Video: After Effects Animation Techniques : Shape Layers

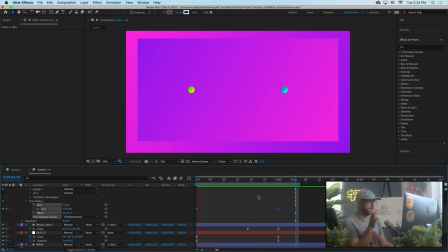To me, that's like a drag on the eye a little bit, and it just feels kind of cheap or something. So for my money, I like to animate that offset. Oops, I just want to animate the offset.
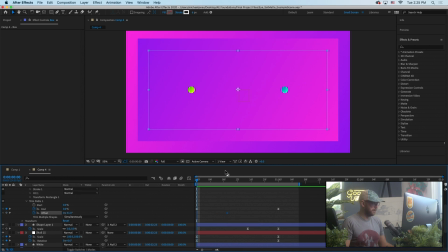So I'm going to move that first offset position and I'm going to pull it back a little bit.
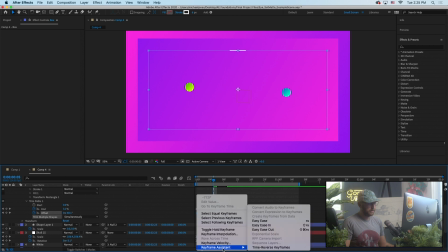Just pull it back a little bit. Let's do a default ease, and let's see.
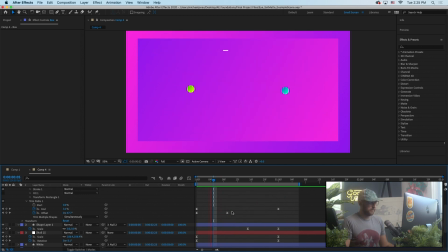So I like it to feel like it's moving. Now that looks like junk. So let's actually take it all the way out.
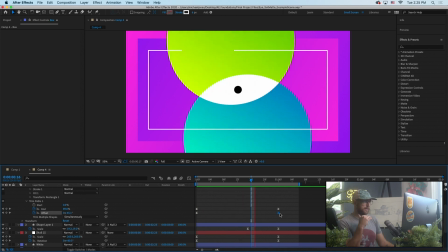Excuse me. That's something that I typically do quite a bit.
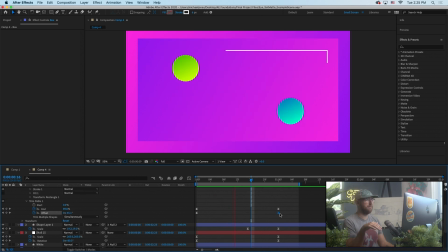I never want to see a static point on the line, so I'm very typically having an offset animation,
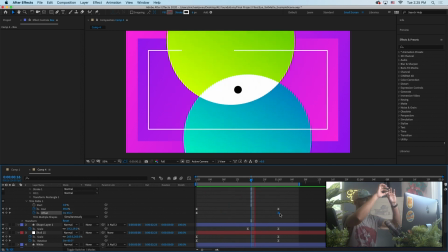even though generally, like, I want the starting focal point to be the top and loop around,
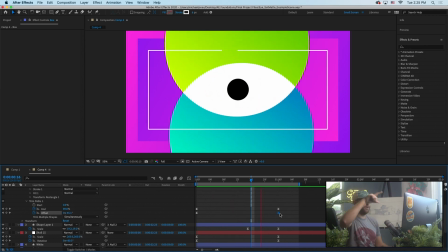almost like it's wrapping around the center of what the audience should be looking at.
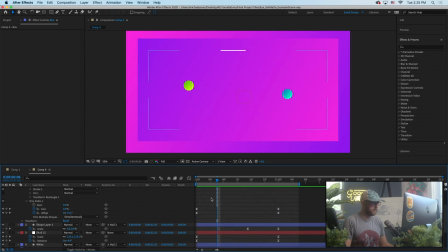I'm typically always adding an offset there, so that is really the extent, right, of the trim paths, the start and the offset, and I use that quite a bit.
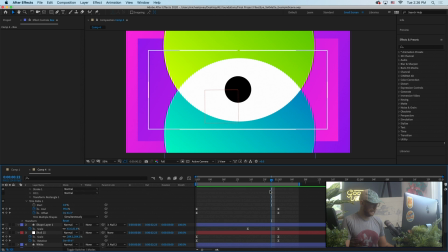Obviously good for circles, rectangles, and then more organic shapes, which we'll talk about later, and all the fun that you can have there. So we're almost done with this animation.
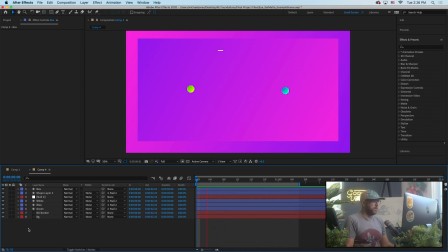Now, as I mentioned before, to me, this kind of work looks okay, but to my eye,
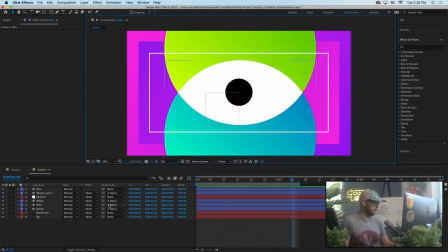to me, this kind of vector art just feels incomplete. So let's go ahead and add an adjustment layer. I'm just going to control click and add an adjustment layer. This new Mac Pro keyboard is so thin in its profile. My typos are up considerably.
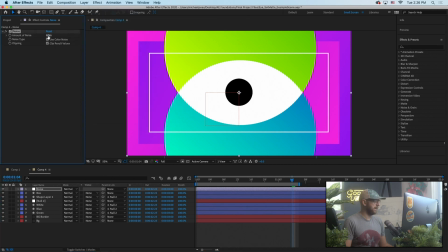So let's come down to noise and grain and add some noise. And let's go over the top first and say 10%, because hopefully you can see it.
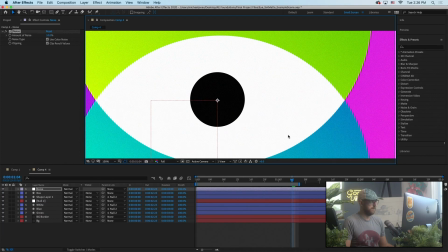And what that is going to do, if I just toggle it on and off, make this a little bigger,
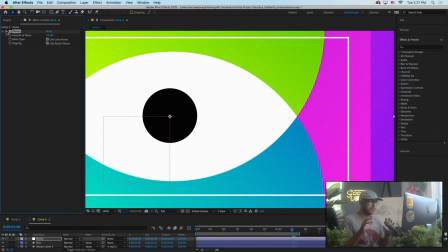it's just going to add a little bit of noise, just a little bit of that TV fuzz, but much finer, right? Not like blocky pixels, but like very, very, very, very fine noise. And we can say use colored noise or not. We have a lot of color in the scene, so I will say colored noise.
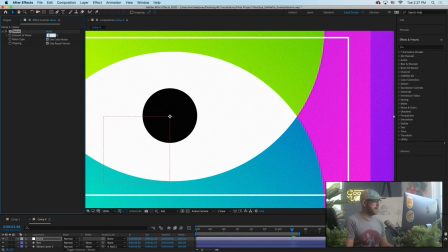And then typically I'm going to pull that back to like something like 5%.
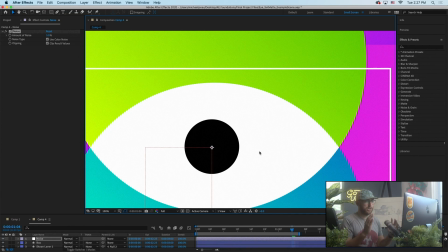And to me, that helps all the 2D artwork, vector artwork, sharp edges just sit in the scene a little better.
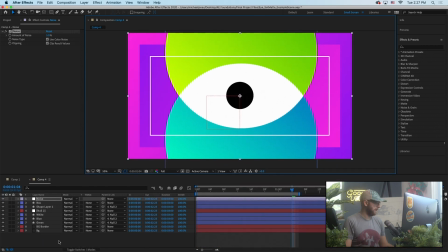Just a personal aesthetic thing, perhaps. I'm going to grab a new adjustment layer.
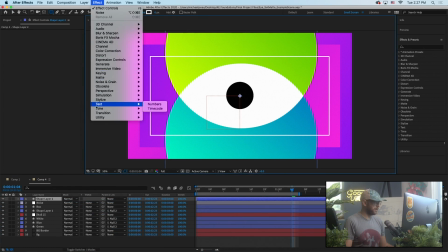And this time, I'm going to go to time and posterize time.
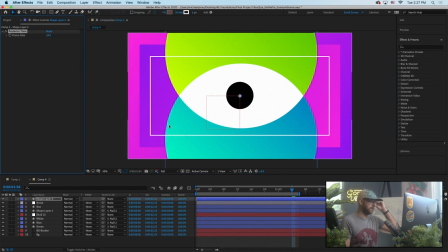And somebody mentioned Ben Marriott, and I know Ben loves this too. I am absolutely in love with this effect, because at 24 frames per second, I think it looks pretty good.
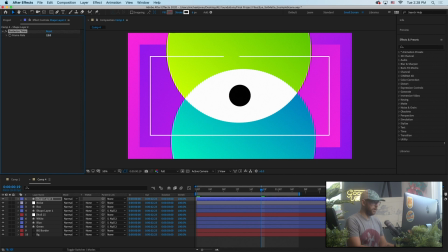But if we actually take this to 12 and we make the whole composition, we make the whole scene, oops.
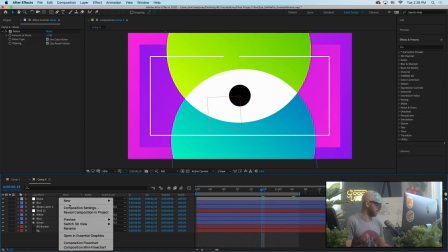Did I make a new shape layer? Oh, I'm a dummy. Excuse me, guys, sorry. Not a shape layer, an adjustment layer.
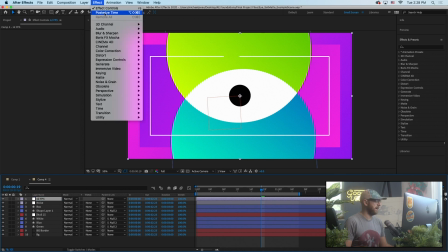And I'll call it 12 FPS because I just want to go effect posterize time 12.
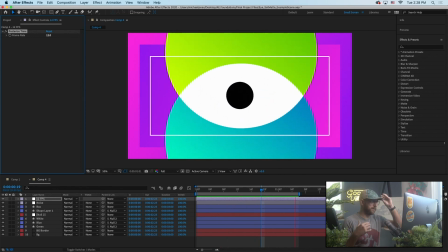And it might be hard to see through the stream because of whatever frame rate this is streaming to the internet, but it just looks choppier.
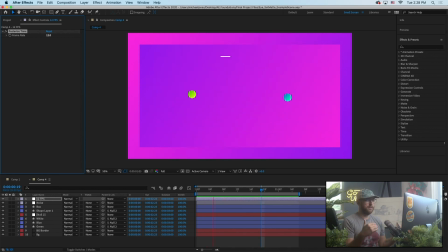You can see the stutter that you traditionally see in traditional animation.
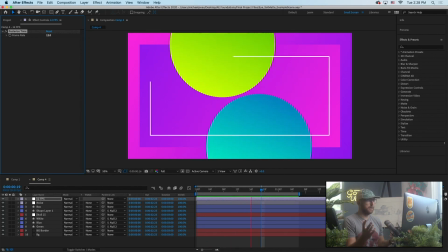And to me, it's such a pleasing aesthetic to get that little bit of choppiness.
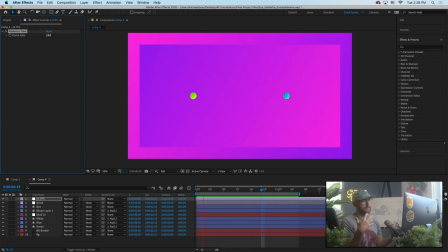Perhaps I'm just so saturated in like 60 frames per second apps.
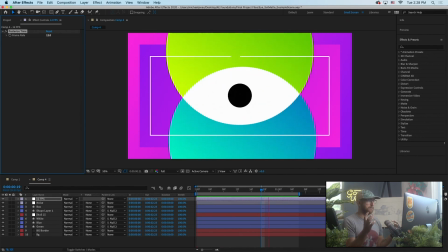I don't know what it is, but this 12 FPS to me is just like, it's just magic.
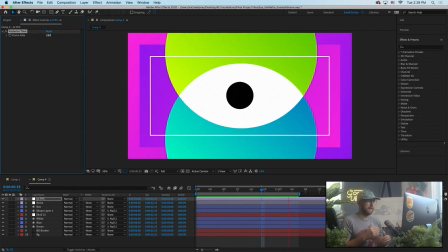I love, love, love the look of stuff that just has that little bit of choppiness,
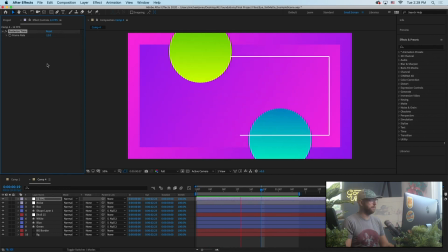even though we're using keyframes and things can look really smooth, you know, as opposed to if we crank this to 60 frames per second, it's going to feel like something from an iPhone app,
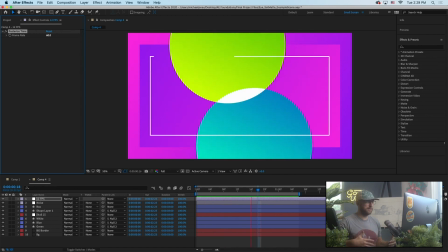something from an iPad app, you know, something on your computer that has this extremely high refresh rate.
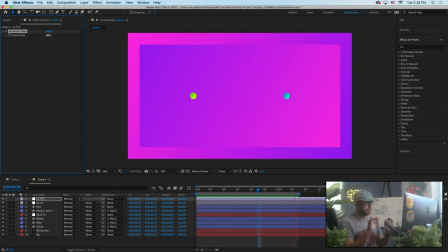There's no, you know, there's no choppiness. Everything looks extremely smooth. You know, perhaps it's all a part of like the noise and the 12 frames per second that I think can give you just a charming, more beat up look. So I'm a big fan.
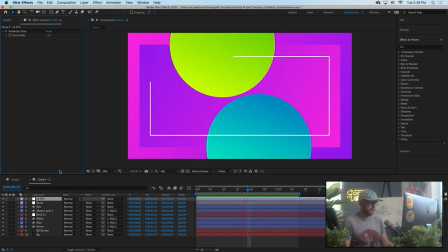I know it's becoming quite popular, but for my money, I just really, really, really like it.
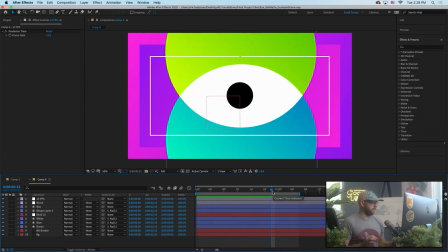So there we have it. That is our set matte animation. The big takeaway, I think, is this technique of the set matte and understanding how we can kind of layer animations together, and we could change all these colors.
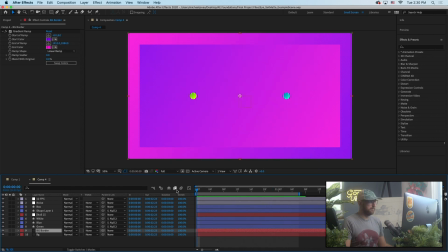The very last thing I did on the previous animation was I wanted the scene to feel a little bit more alive. I'm always looking for ways to just add a little bit more movement, even if it's extremely subtle.
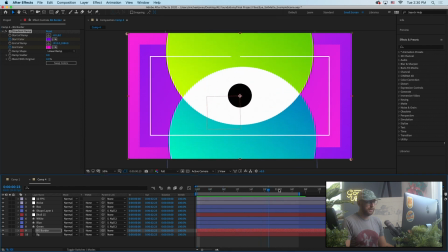So the fact that we can animate the gradient ramp, I think is really fun.
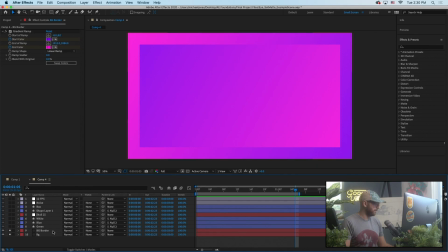So let's just take a look at our background. So I set 2 keyframes. If I hit U, I set keyframes for, I put them on the wrong layer actually.
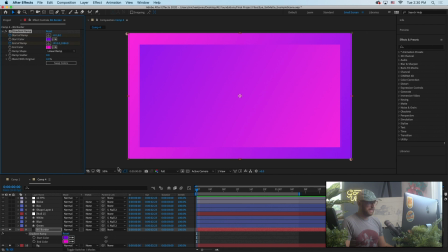We actually don't want to change the color. We want the start and the end of the ramp to be keyframed because we actually want to change the position. I'll go to the end of the animation and let's just move these. So it was going diagonal.
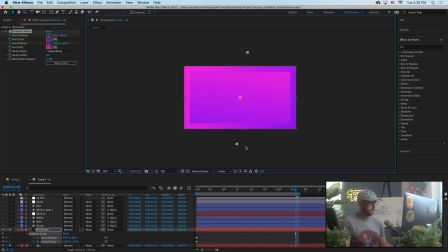I guess we need to push that a little bit more. We'll kind of just do a rotational and you'll see what I mean. So that's no good. We don't want them to pull in so much. So let's pull those out.
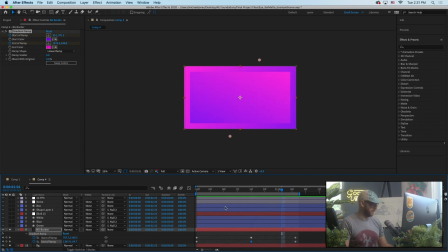So we'll do that animation there, and it looks like
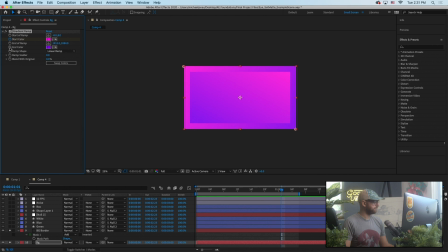excuse me. So that's the center. So we can do the same thing for the background.
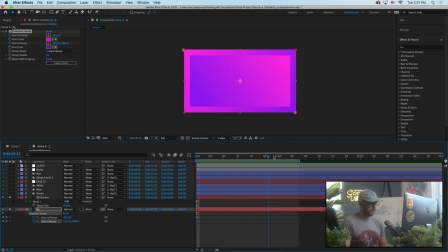Start of ramp, end of ramp, hit U, see those keyframes. Come to the end of this animation. Now what I don't want to do, I almost need to follow the other animation because the whole idea is I just want to see these difference on the corners, right?
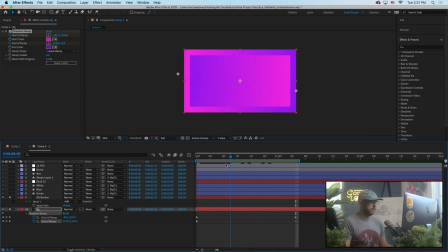And it starts to blend here, which I'm kind of okay with. But you see now we've got all the gradients animating, and that's going to be really subtle. That's just something that's like seen, that's like felt but hardly seen.
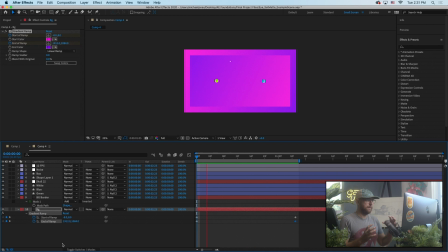Like you're not going to really get a ton out of that, but for me, it makes the scene feel just a little bit more alive.
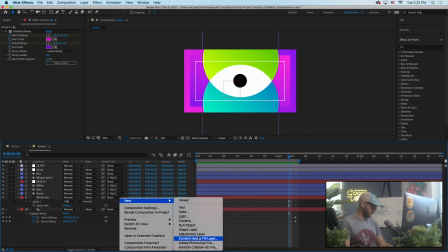And if this was
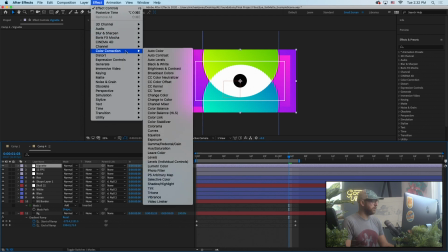for a client that was going to post something on YouTube, I probably would add a little bit of a vignette.
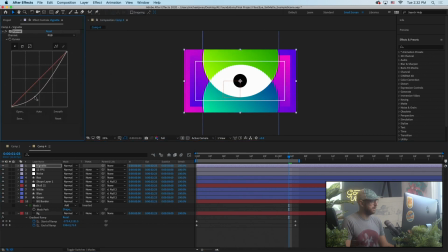I would probably come in here with the curves, just grab my master RGB and darken that up, come into an ellipse, double click,
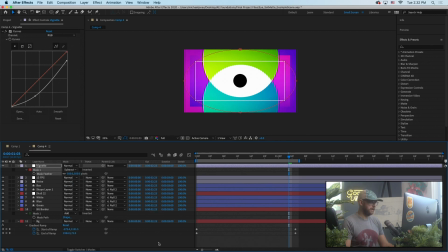subtract, hit F to feather that gradient. And I probably would add a little bit of contrast to the corners just to try to, once it gets compressed down to H.264 and it's uploaded to YouTube, Facebook, and it goes through another round, you can really start to lose a lot of that contrast.
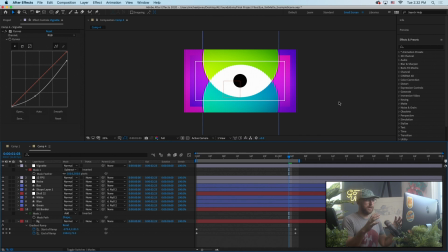So I do find myself almost overdoing it on the contrast in After Effects, especially if it's going to be right. It's not going to like sit on a Vimeo player at super HD. It's going to get crunched down into Facebook or Instagram or Twitter or something for a lot of this content now.
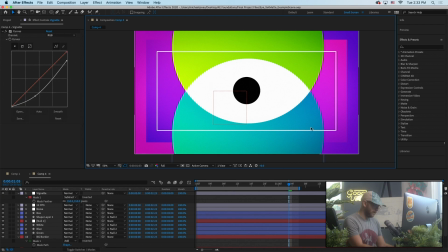So, one last look